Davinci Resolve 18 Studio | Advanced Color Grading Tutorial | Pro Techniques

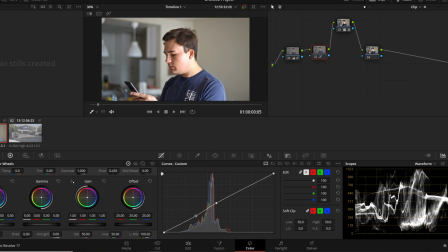Now in doing so, I see that I'm kind of clipping where the light is bouncing off my face. You can see that in a histogram and right here. So I'm going to go ahead and pull down my highlights in node number two.
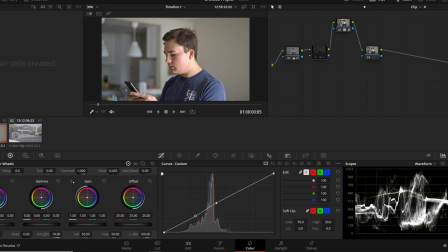Cool. So we went from that to that, and you can see how much of a small change that was, but it does change the image, makes it more contrasty. Again, you could just use the contrast slider, works about the same, but I just feel that
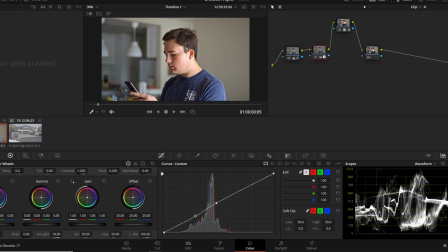the S-curve gives you a different type of contrast. So step number four is going to be using the qualifier and setting our stylistic background color. So how do you do that? The node right after your conversion LUT, you're going to go ahead and
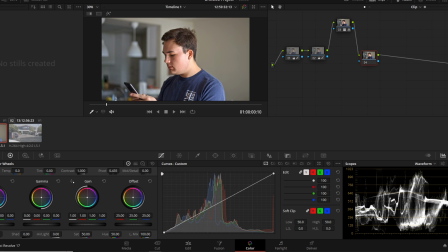select it, and you're going to change the background color to whatever color you'd like. So you can change it to orange, you know, blue, dark green. So I'm going to go ahead and go for a nice greenish teal, kind of like you see about right there, maybe a little more blue.
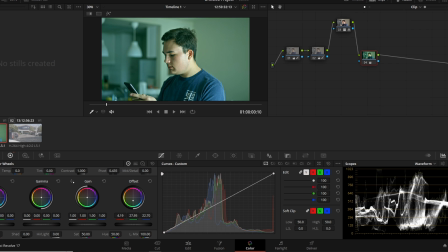And I'm using the offset wheel to do this. I kind of like a bluer, greener tint, so might use some temperatures
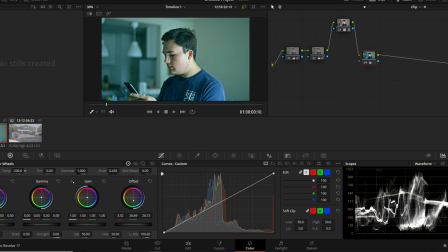on the primaries. You could use the temperature scroller and the tint scroller to get the type of color you're looking for. Okay, so we'll just go with that. I'm not looking to do anything special. On node number 4, we're going to go ahead and right click that. You're going to go to add node, and you're going to add a layer.
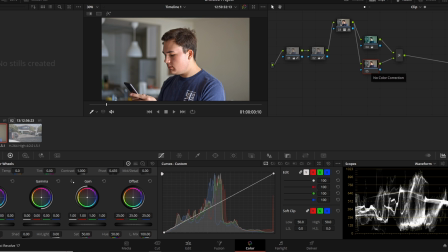Now, what is this going to do? What is an add layer node? What it does basically is it splits your node into two and it mixes them. So if I were to do Alt S after the add layer node,
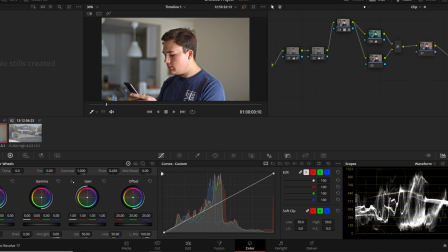you're going to see how these two nodes are going to merge into this mixer, and it's going to go output into this node. So you can see once we hit add layer, it got rid of our color. Now, why did it do that? Now it's waiting for us to tell us what do you want mixed?
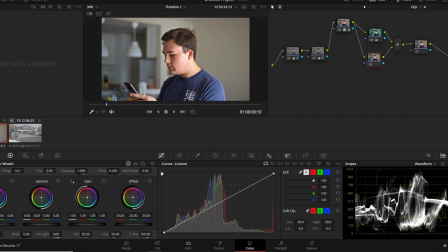Why am I splitting this node into two? Because I want to tell number 5 node right here, I want to mask out my skin tones. I don't want my skin tones to be blue. I'm going to go to the qualifier tab in the middle of the screen.
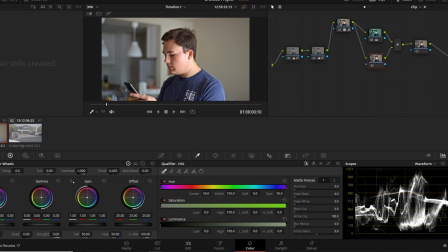Then I'm going to go ahead and select, I'm going to hold down left click, and I'm going to go along my face right here. So let's go ahead and do that. And you can see as I'm doing that, it's masking out the oranges of the image.
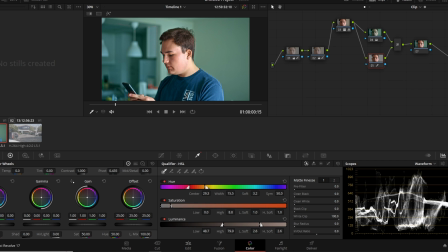Now, once you do that, you're going to notice there might be some things in your image that are also skin colored. You see this artifacting back here. So what you could do is in the middle of the screen, you're going to go ahead and go to blur radius.
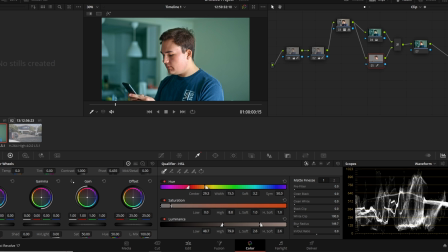You can bump that up a couple notches. And you can go to number 2 right here. You can go to denoise. That's also good to use. Now, I'm not really liking this color I selected, so you can always go back.
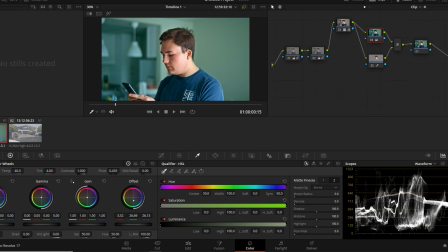I'm going to go back to node number 4. I'm going to select it. I'm going to change that a little bit. So maybe
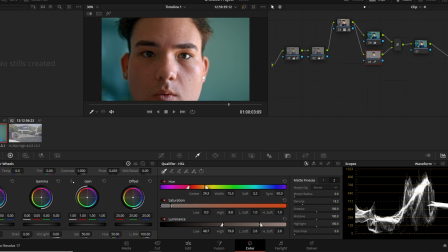that's a little better. Once you use the qualifier and you mask out everywhere that you want to mask out, I see that my skin's a little oversaturated. So I'm going to go ahead and go on the what I selected. I'm going to go ahead and bump that saturation down.
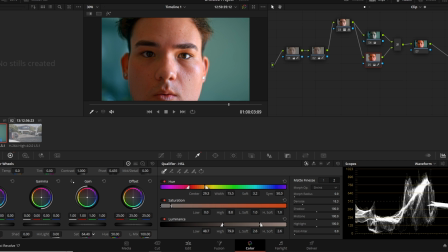If you see, you can make yourself black and white if you'd like to do that. You make it the Hulk or whatever. Desaturate my skin just a touch. And you can see how important it is to mask out your skin tones, because if you don't, you're going to get this image and you're going to look like a little amateur.